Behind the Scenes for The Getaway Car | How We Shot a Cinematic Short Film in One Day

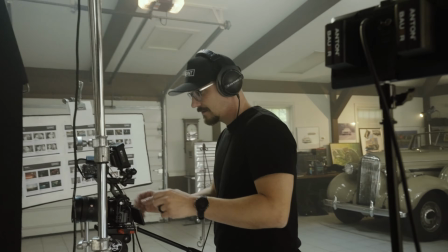0:00 You guys ready for this? Let's go. Let's just see what happens. Kirsten. Shoot. I actually like that. Hey guys, this is the BTS video for the Getaway car, a short film we recently shot this year in Pennsylvania. I just want to show you a little bit how we put this together with a tight budget and a really small crew. So let's jump right in.
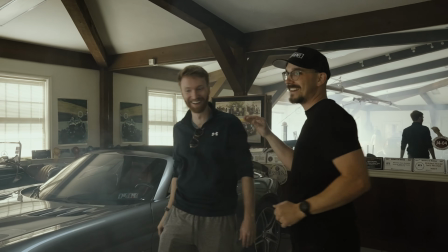So what's so unique about this film is it was actually intended to be a wedding entrance film, right?
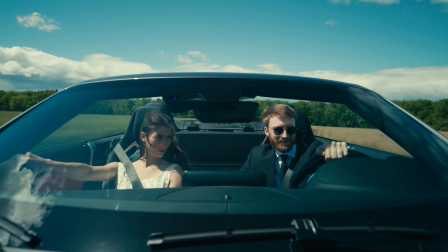0:33 So it was gonna be played at the reception before the bride and groom, who were Kirsten and Will, showed up.
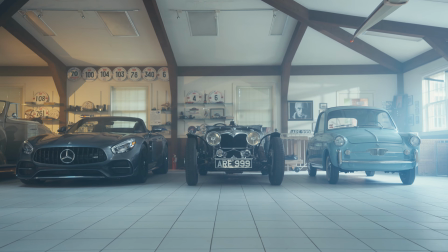0:38 So Will's grandfather, Opa, had a bunch of vintage cars, and Kirsten wanted to arrive at the reception in one of the vintage cars.
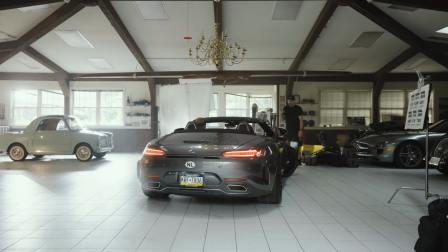0:46 Will called me and said, hey, what can we do to not only give an entrance film that Kirsten was looking for, but also be able to showcase the cars? So I thought about it, and when we were talking, I was like, look, let's do this right.
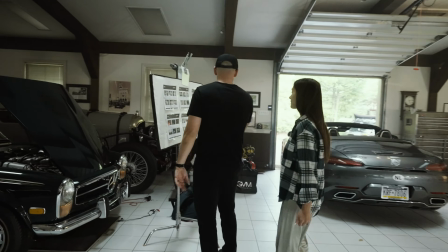0:58 Let's actually sit down and let's work through this and work through the production and
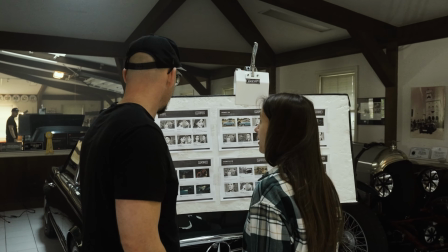1:03 figure out a script and make it something that can be really special that you guys can hold on to for years to come.
How about the Bianca?
What worked really well for Kirsten and Will is they didn't have to pretend to be somebody they're not. They were just themselves.
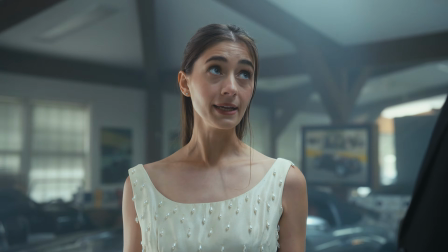1:15 The mannerisms, the way they interact with each other, we kept that very true to who they are, and you see that play out on screen, and we loved that.
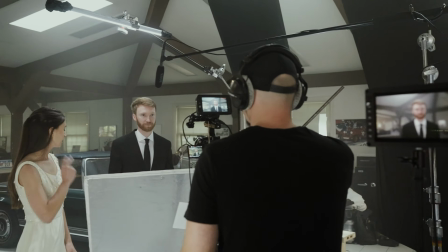1:23 Kirsten, I've got this.
Chad, one more for safety. One more for safety.
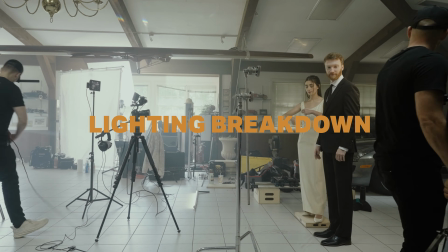1:28 So I want to break down the main lighting setup we used in the Getaway car. So to do this lighting setup, I motivated from the windows that were camera left.
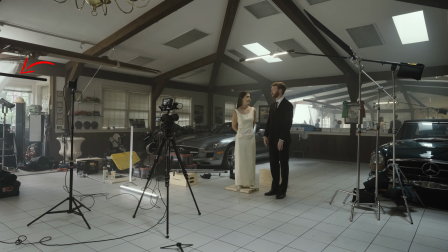1:36 And I added a 300 through a light grid to create this bigger, softer wrap around them. But then we positioned them strategically under two skylights.
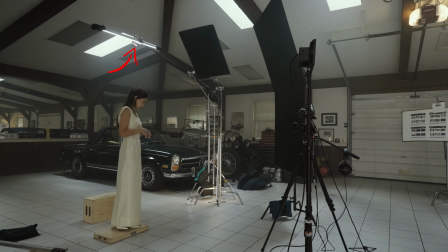1:45 And to enhance the skylights, we used a Titan tube above them at the same color temperature to extend what the skylights were actually doing.
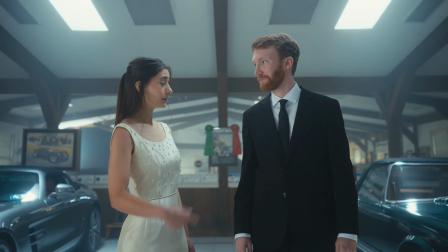1:52 So when you're watching the film, it looks like the skylight is lighting them, but it's our Titan tube that's right above them.
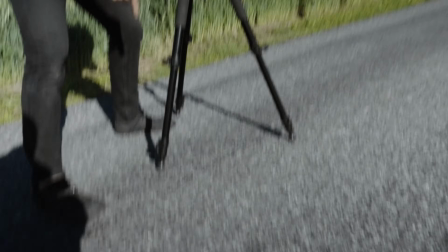2:02 Hey, tip for you guys at home, always start with your bottom risers, not the top, because you find out when you get here you want to raise it further and it kind of screws you up.
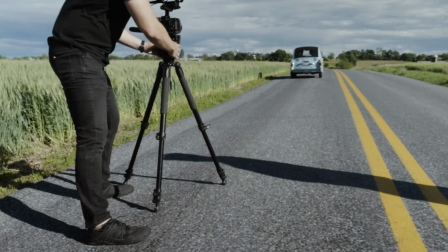2:10 But just want to keep it there. Most filmmakers at some point in their career always pay homage to Wes Anderson, and this specifically was done in the Bianca scene where it's very rich,
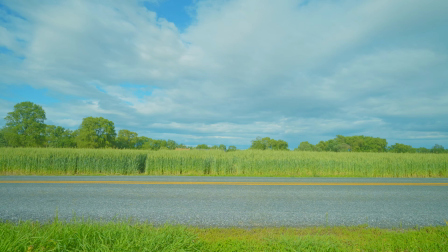2:20 vibrant, low contrast, high saturation, and that was our goal with this from the start. And with this scene, we had to have the car break down, and it did actually break down at one point when we were done filming, which is ironic.
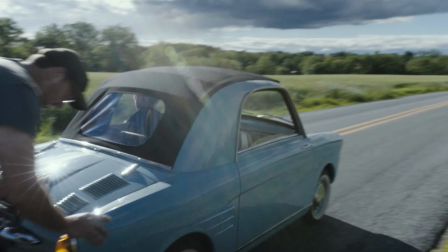2:36 Hey, Ryan comes, yeah.
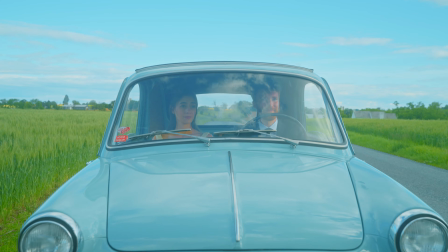2:42 But before that, we had Will stall it out and stop at a certain point, and then he pushes the car back up the hill.
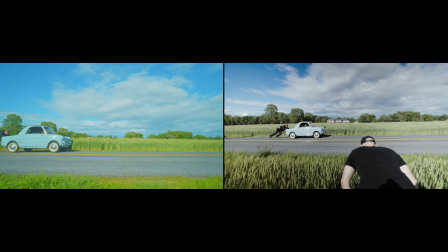2:49 Will was a trooper and worked with us to make this happen.
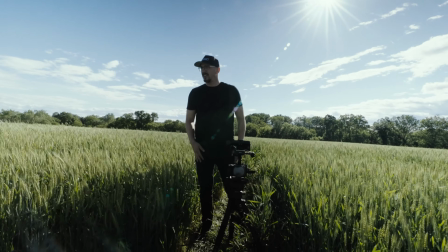2:56 Will, do you want to push it some more just for fun? Yeah, I think we got it.
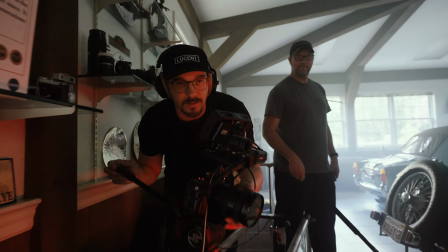3:01 Ryan, I see you in the car reflection. Oh, crap. All right. So one of my favorite shots in the film was the iconic scene when Will walks up to the car, the headlights turn on, you hear the sound of the engine roar, and he gets into it,
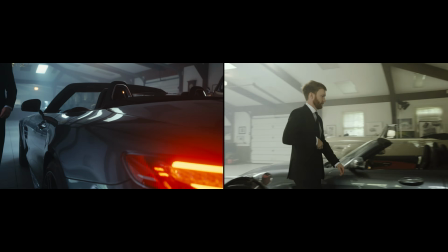3:16 and he's Mr. James Bond himself.
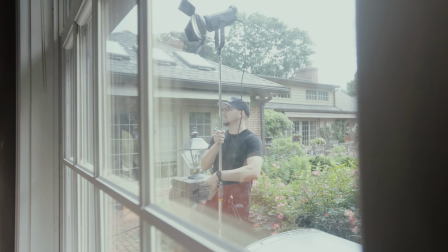3:22 I wanted it to be darker, higher contrast, moodier than what we were seeing before.
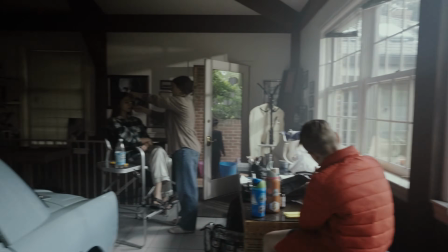3:27 We just had an Aperture 300 outside of the window. I used that to rake across the background on the memorabilia. And then other than that, we just had the ambience of the room, and the headlights were the motivating factor that I just wanted to hit the lens,
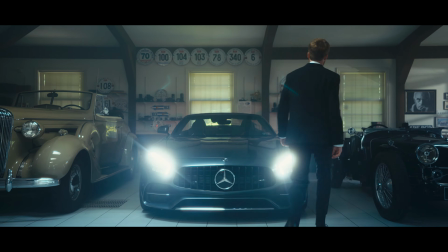3:39 create this flare, create this cool hero moment for Will. That is the 2 clips. Yep. Doing a little quick car rig.
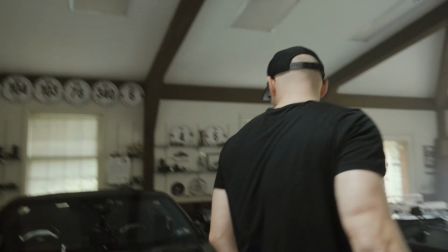3:49 How nervous are you? I'm super nervous, but just want to make sure.
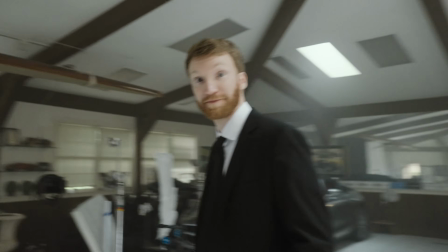3:55 How nervous are you, Will? Never done this.
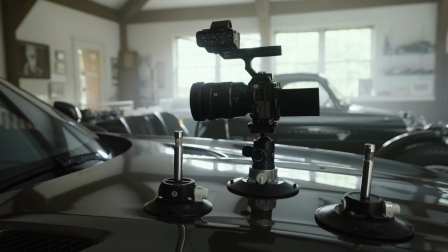4:03 I'm actually not nervous about the suction cups.
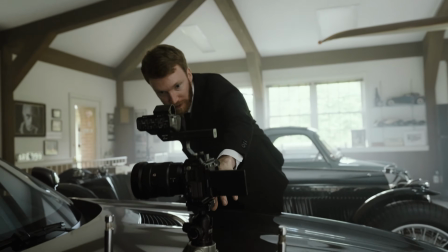4:06 I'd be nervous about like this ball joint coming loose and it slamming down or something. But No, you won't have to worry about that.
With this scene, I did a car rig on the hood. We used the Matthews car rigging kit for this.
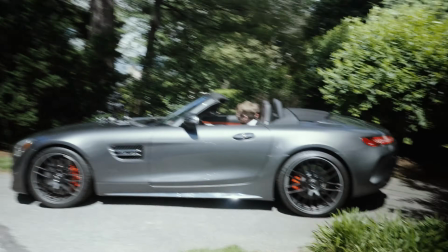4:18 When we got it rigged up, we did all the checks. I had focus set, and we were like, all right, let's go out on the road and do this.
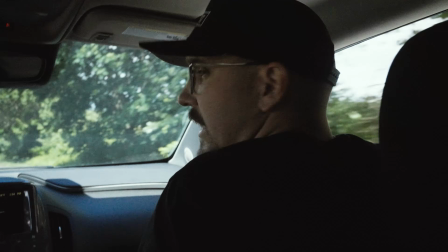4:23 Come up here and pull off. This right here is good, Ben. I just want to check that shot, and then we'll go from there.
Funny enough, I didn't hit record at first when we left the property.
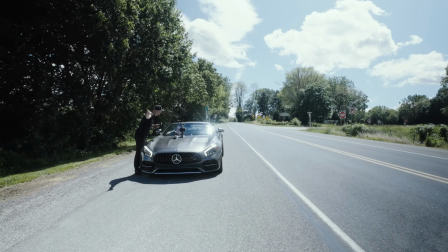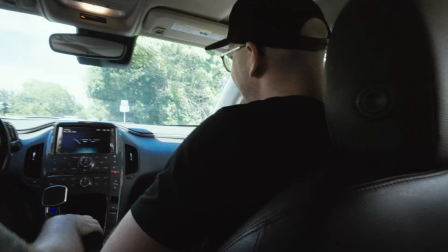4:39 Are you recording? Yes, this time I'm recording. Gosh. Yeah, I'm recording.
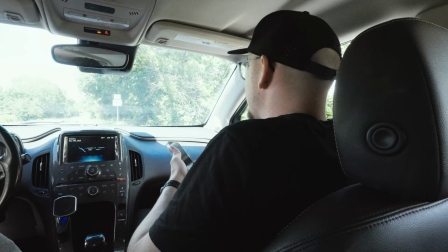4:45 Good chat, are you recording? I'm recording, guys. I hit record. You want me to check again? You ready? Yeah, let's go. Just take it easy.
And then we realized, okay, you know what? Everything's good. We've done this before.
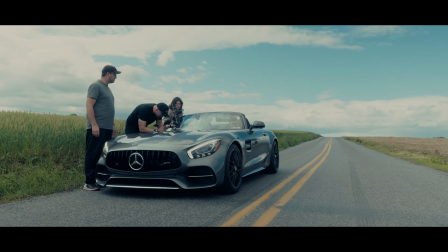4:55 Everything was safe. I was like, all right, Will, time to open it up. Let's go.
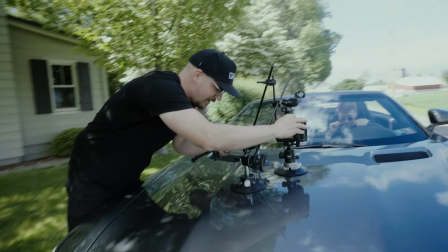5:00 Great, dude. can work with that too.
So a buddy of mine, Ryan, who was a part of the shoot, he brought the idea of like, let's do this lens wacky thing. I've done it before in a music video. I think it'd be a really cool effect. And it's actually where you're taking the lens off of the camera and back on.
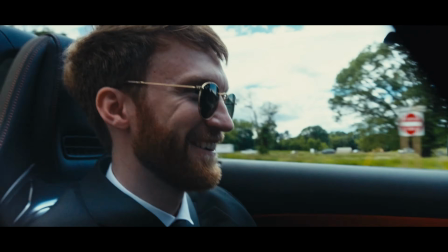5:16 So it's essentially just like a quick jab. And it's what we did to create that white flaring effect when Will's driving the car, just to add another stylized feel to this.
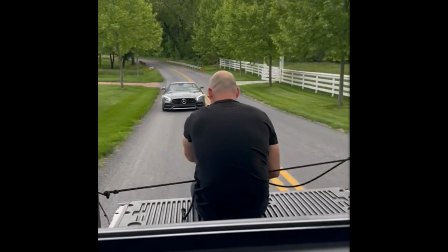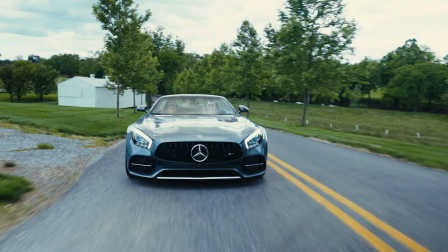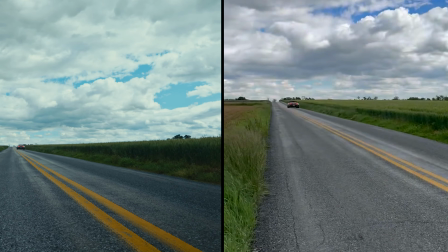So onto the Bitzer, our third and final exterior car scene. So we were already planning to have a Pro Mist and a Dream Effects filter. We really wanted to create this old school, vintage, 4:3 film-like effect. So we were putting this together and I was rigging this in the garage. I bumped the ISO to 12,800.
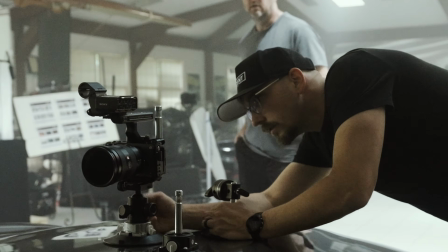6:04 I can't see, it's so dark, I can't see if it is, Then we went outside. By this point, we were about 8-9 hours in and we still had a lot to capture. There was a lot of things on my mind and I never thought about changing the ISO back down to 800.
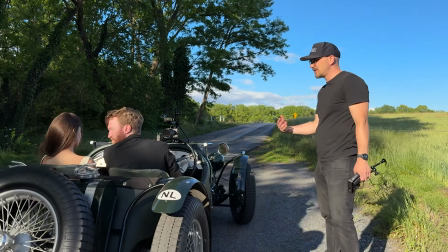6:20 So instead we just added ND. Anyway, we went and shot and was like, man, this is incredibly bright. So I was like, all right, Will, drive the car down here, drive it back, it's gonna be great. So after they got back, it was when I realized, oh my gosh, this was shot on 12,800 this whole time.
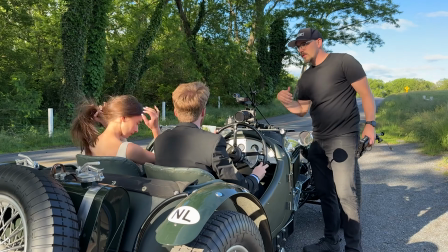6:32 Like, what was I thinking? How did I not see this? Thankfully, after I reviewed the footage, I was like, all right, Will, we don't have to shoot this scene again.
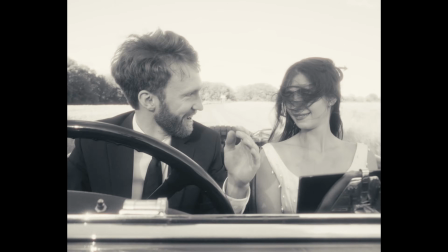6:40 We have a moment, and that's the moment you see in the film where there's a camera shadow on Kirsten, funny enough.
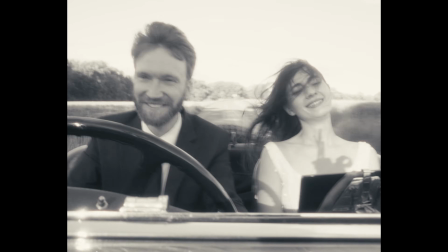6:45 But it was the moment where we had the best exposure. It was a happy accident, and with all the stacked filters, all the things, it really muddied up the image in a way that helped the film overall.
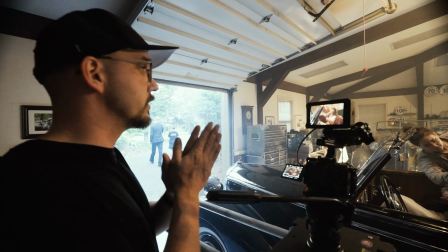6:55 How did we get here? That's a good question. So, I don't have an answer right now. I'm so tired. It's been such a long day.
So for the final car scene, I wanted the garage to feel different than the garage we shot in earlier.
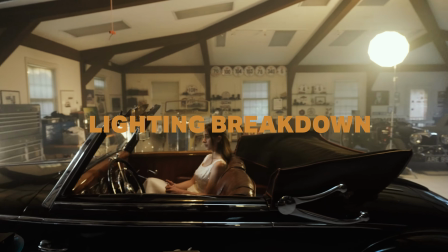7:08 Doing that, we used an Aperture 300 with a gem ball and just warmed it up so it felt different.
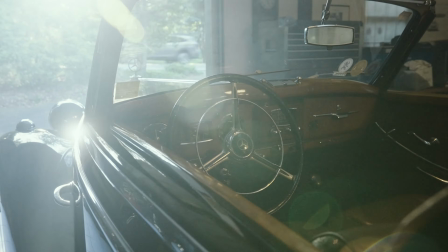7:13 And then we used the natural light from the sun coming in. So we really didn't have a lot of time to think through what we were gonna do, but honestly, it worked out really well.
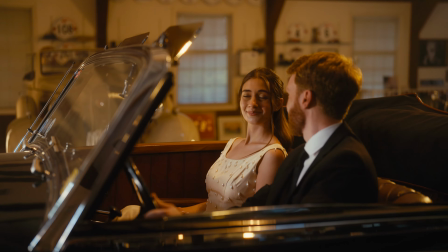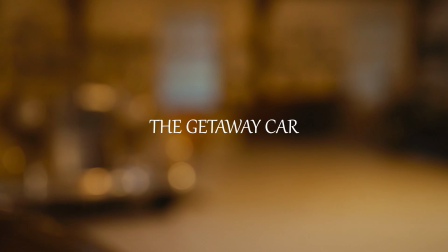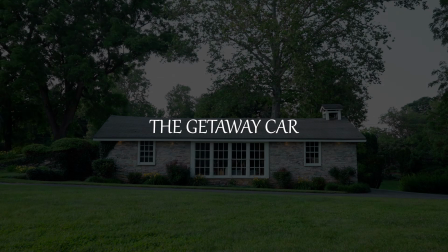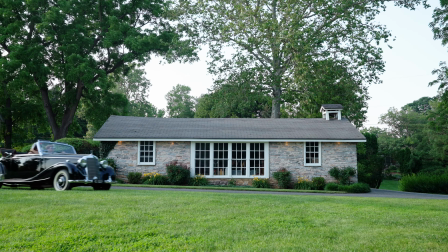7:37 So we were actually able to be there on the day and capture Kirsten and Will's arrival in the car that they chose,
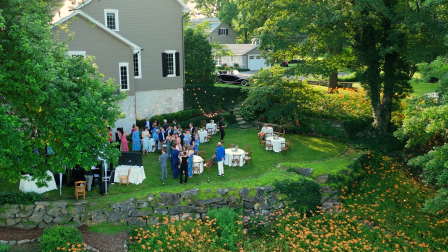7:42 that the reception party was able to watch this first on screen, see their arrival in real time. And then for us to capture this moment,
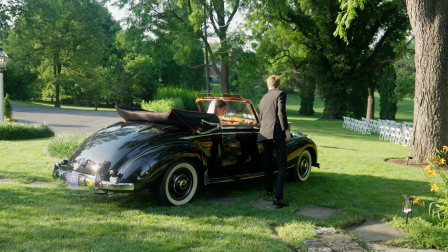7:51 we were able to take it and put it online so people who were not a part of this wedding would understand the context of this film and be able to experience the moment as well.
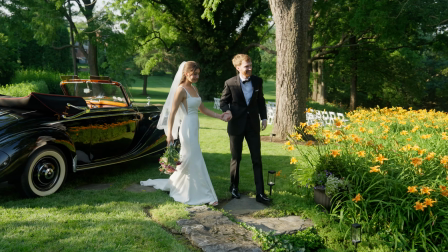8:02 Let's make this world do everything you say.